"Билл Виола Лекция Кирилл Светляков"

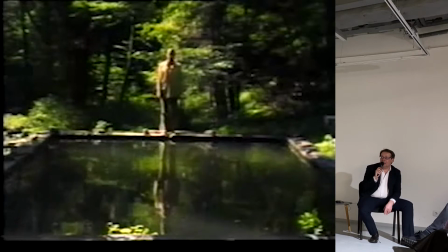А потом еще Билл Виола оцифровывал эти свои пленки из 70-х, чтобы добиться вот такого даже декоративного эффекта, потому что это такое эстетство с точки зрения
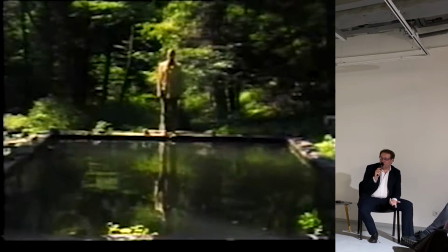времени, качества пленки, потому что это то, что сейчас даже с этим работают разные стилизаторы под старые видеоработы. И вот такой... способ стилизации, вот он замирает, да, и это длится тоже какое-то время.
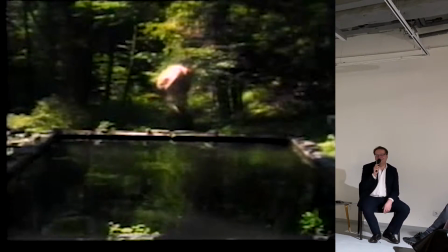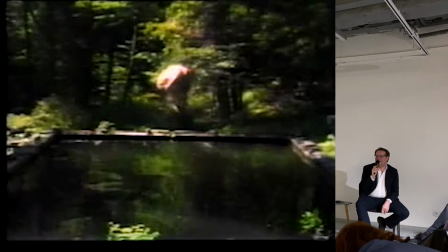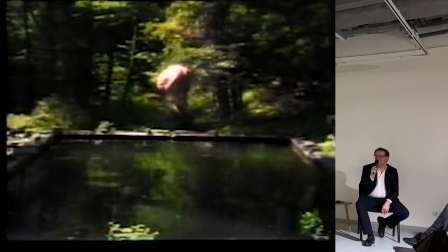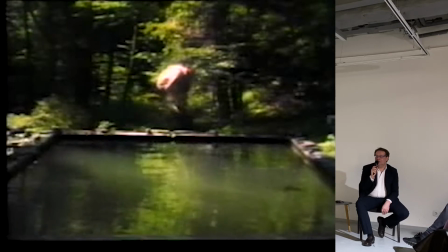Вот как раз о телесной реакции, о которой я говорил, да, что вот энергия этого движения, она вдруг застывает, а энергия-то она нам передалась уже. И в данном случае мы не только вовлечены в какую-то интригу зрительную, но
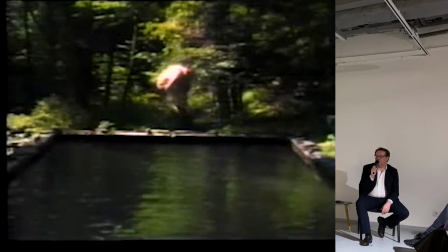вот так вот, как будто бы
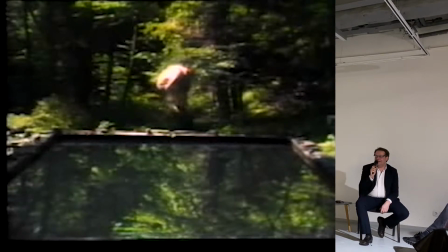это несовершенное действие, да, оно нам и передалось. Да, вот начинаются эти круги вдруг.
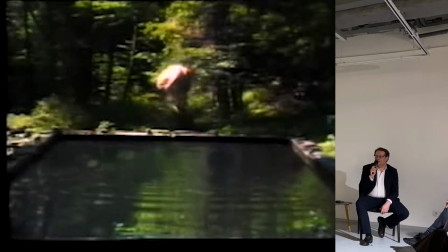И еще очень важно, все-таки в кинематографе есть единство времени и места очень часто, да, и динамика.
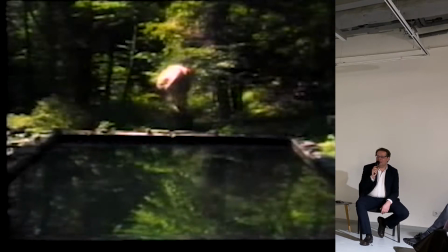Все-таки главное — это время. А здесь время замирает, время, тем не менее, продолжает свой ход. И плюс это еще и наше время, это время восприятия.
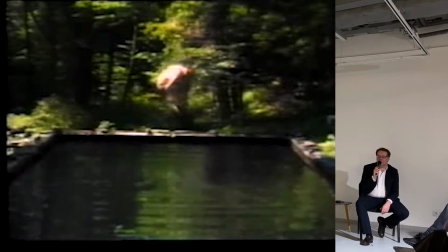И тут еще возникает вопрос, как долго можно смотреть на картину вообще в музее. Да? Есть люди, которые залипают и могут смотреть несколько минут, а есть люди, которые смотрят долго и впадают в такую аффектацию, чтобы как-то,
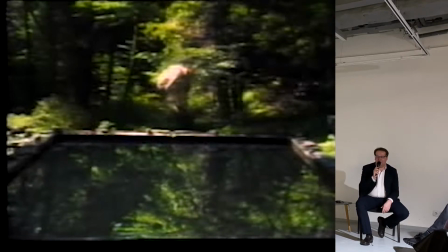когда они особенно контакта с произведением не очень чувствуют, они иногда себя как бы заводят внутренне. И внутри картины, конечно, есть движение.
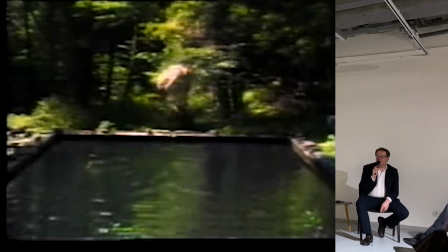Это ритмические движения. И здесь Виола уже уподобляет видео. Да, и посмотрите, что происходит. Да? Мы все ждем, когда же ты упадешь, а он начинает, мы уже забываем.
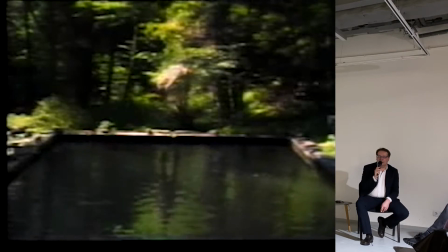А он начинает как будто растворяться. И мы уже забыли о нем. То есть включается работа памяти, включается. Да, он исчезает. И картинка расслаивается.
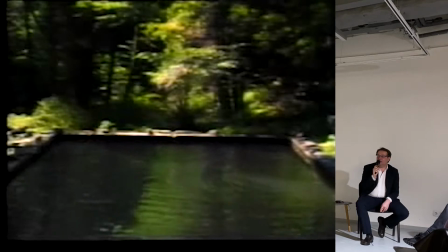Картинка как будто бы включает в себя несколько времен. Вот что было очень важно для видео арта,
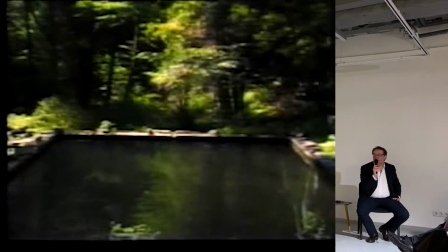когда это время, оно вдруг становится нелинейным.
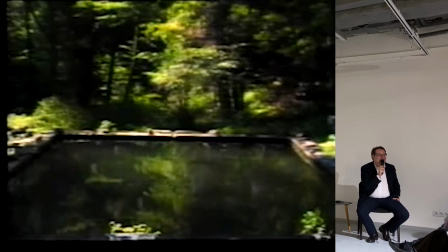Вот в отличие от кинематографа, это нелинейное время. Здесь несколько времен сходятся в одной картинке.
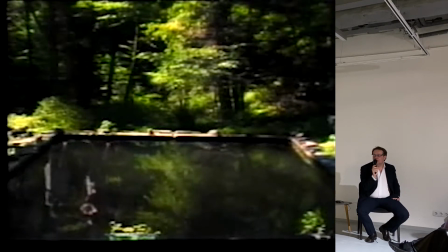И вы смотрите, там уже какой-то загробный мир. Да? Вот этот внизу начинаются отражения.